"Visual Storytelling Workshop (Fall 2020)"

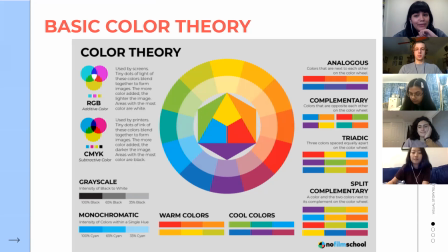[11:43]
those are yeah some color theory for you all
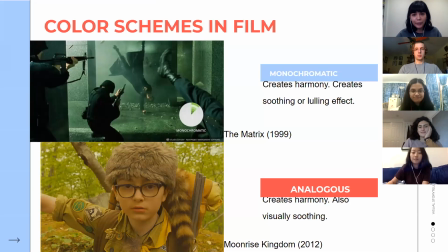[11:49]
right so some color schemes that are pretty popular in film monochromatic pretty obvious everything is the same color this is one from the matrix everything is green it usually creates this harmonious like visually harmonious effect and this like lulling like soothing effect and here
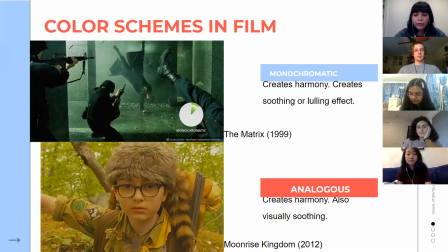[12:06]
this kind of mirrors the way that people are asleep in the matrix spoiler alert if you haven't seen the matrix um then analogous color scheme is when the colors are next to each other um on the color wheel so here we have yellow orange green those colors are all next to each other
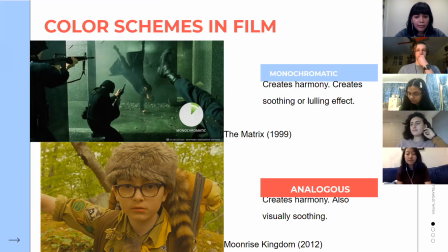[12:26]
in the color wheel it also creates harmony and is visually soothing but it adds a little bit more dimension to the shot then we have complementary
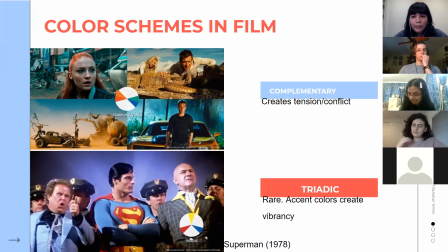[12:35]
color scheme which is probably the most used color scheme in film that might be a bold statement to make but I'm fairly certain that is true um you see a lot of like orange and blues in movies and those two are directly opposite from each other in the color wheel that's basically what a complementary color scheme
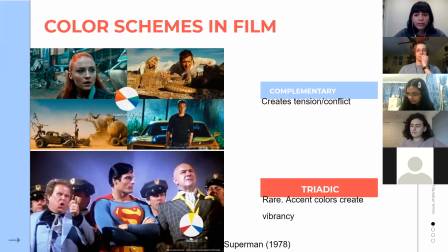[12:55]
is and it kind of creates tension and conflict because the two colors are directly opposite so they clash in a way and you have the warm tone versus the cool tone so it creates that visual tension that usually mirrors the tension that's going on in the narrative and then you have
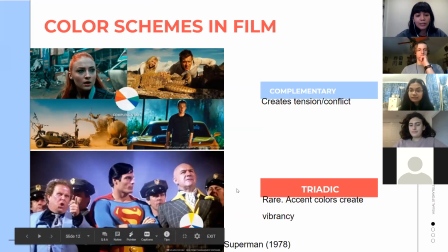[13:14]
triadic color scheme which is when the colors are evenly spread out across the color wheel and it's pretty rare they don't usually use this in um live action movies they're more popular in like cartoons and like animated
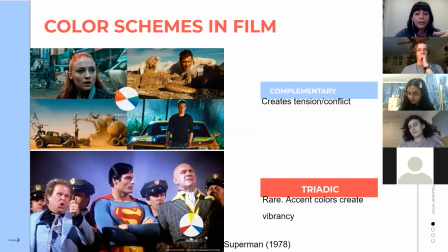[13:29]
movies but yeah it's basically it basically creates this like sense of vibrancy which is why it's pretty common in cartoons because they're like fun and fantastical yeah
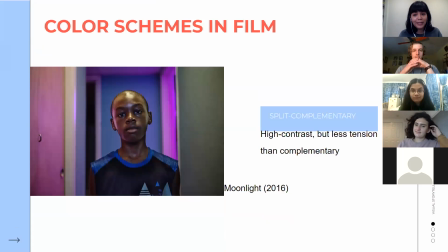[13:40]
okay and last split complementary would have been more useful if i had like a little color wheel on here but it basically complementary color scheme is when two colors are directly opposite from each other now picture that one of those colors instead of using that you're using the two
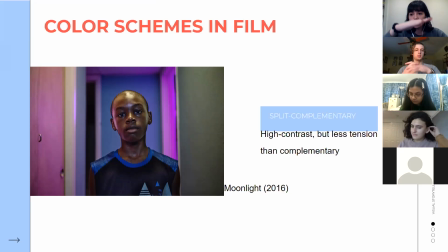[13:58]
colors that are next to it so they're the ones that are like sandwiching it so for example
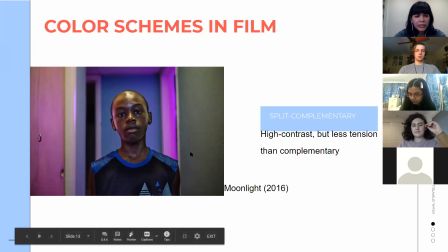[14:03]
here we have yellow yellow is directly opposite from purple but here
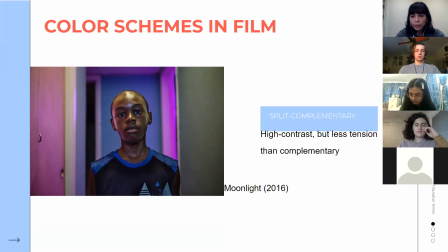[14:09]
it's using the magenta and the blue which are next to the purple instead of using the blue which would be the complementary so it's still high contrast and it still creates tension but not as much it's a little more balanced
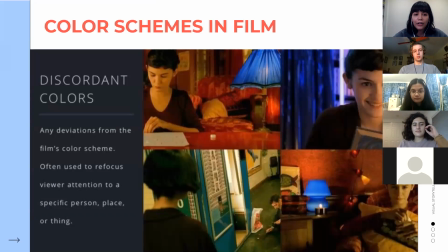[14:28]
okay discordant colors basically are just colors that are not part of the color scheme and it's usually the film's way of saying hey pay attention to me whatever is happening here is important And that's why I don't belong and it draws your eye to it.
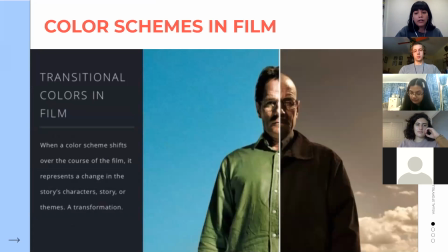[14:46]
And then transitional colors, that basically means that the color palette changes throughout a film or throughout a series. So for example, in Breaking Bad, you start out with these really vibrant colors.
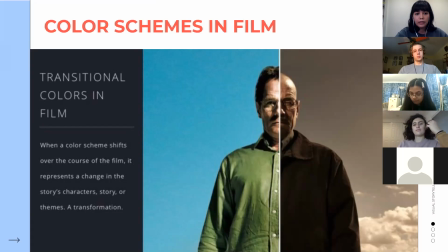[14:59]
But as Walter becomes more and more corrupted, the color palette becomes more desaturated. so you kind of get that mirroring of what's going on in the narrative in a visual way
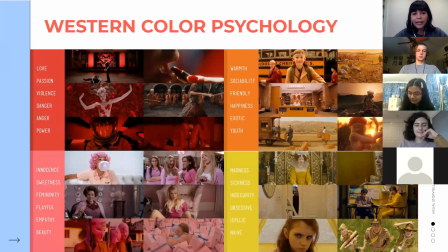[15:13]
okay I'm not gonna go through every color because we would be here forever but what I kind of want to get across from this is that color associations vary by country by culture by region of the world so yes you can use color
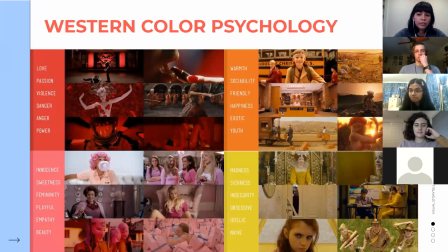[15:31]
associations but you cannot expect them to be universal and it is important to note that certain colors mean certain things in different cultures um that's mainly relevant if you're trying to do a film about a culture that's not your own and you're you know thinking of colors as a way to convey like something in the narrative it's
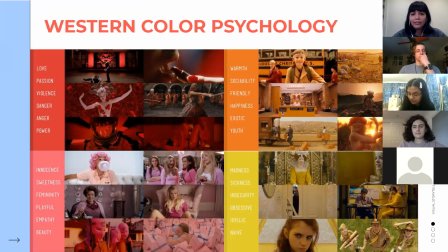[15:50]
important to keep that in mind but yeah i feel like we all pretty much know what colors are associated with what but this will also be in
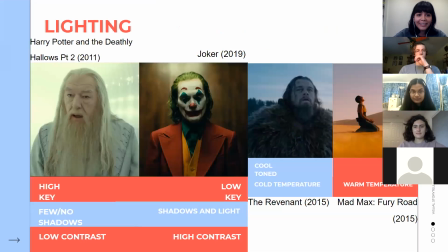[15:59]
the power coin and we'll send it afterwards so you'll have access to it okay lighting um not that much i'm not saying that much about it there's a lot that could be said about it but the main things that i want to cover is high key versus low key lighting and cool tone
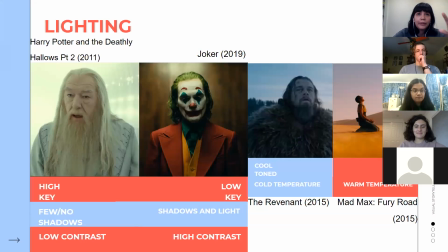[16:14]
versus warm tone so high key okay when you film there's this general setup of lights that you use you have a key light that is in front of the subject but not directly in front like a little bit
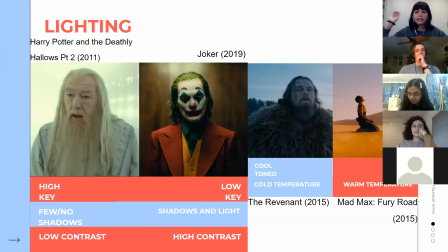[16:30]
to the side you have a backlight that is behind the subject and you have a fill light which is also in front of the subject but on the other side of the key light the key light is the main source of light in
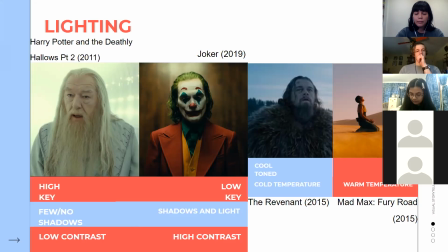[16:45]
the shot so when you say that something is high key it means that the key light is very bright so there aren't many shadows and there isn't a lot of contrast so high key basically means low contrast and then low key is the opposite so the key light is low you have a lot of
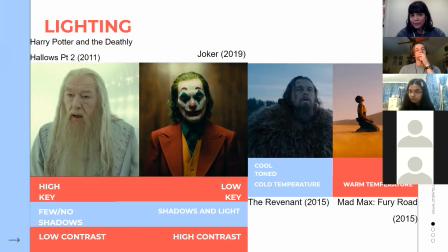[17:03]
shadows you have a lot of contrast so high low low high um typically low key lighting is used to kind of convey sort of darkness um in a character or in narrative whereas
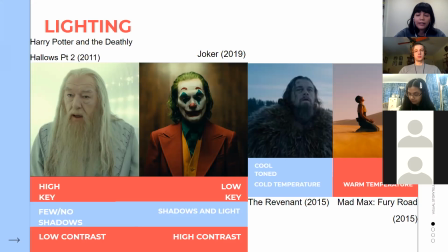[17:18]
high key lighting is more like ethereal more like good i guess you could say there's like associations with light and dark that can also be applied to lighting and then cool tone and warm tone we all pretty much know but cool tones
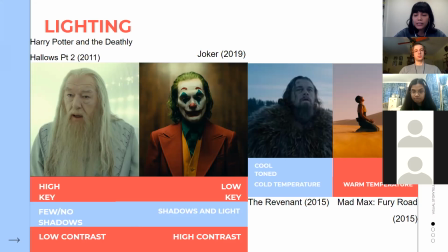[17:33]
like blues greens purples they kind of mirror that effect of the temperature so if you use a lot of blues like in the revenant then you get the sense of that it's cold basically and if you use a lot of warm tones like oranges and reds and yellows then you get that sense
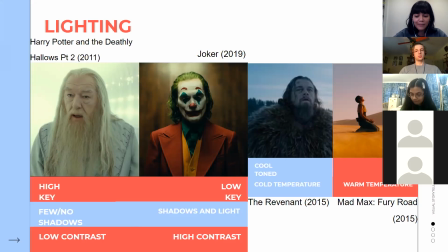[17:49]
that it's warm or hot in the case of Mad Max yeah and you can pretty much use this like it is a pretty um basic like rudimentary kind of guideline to follow but you can get really creative with how you use lighting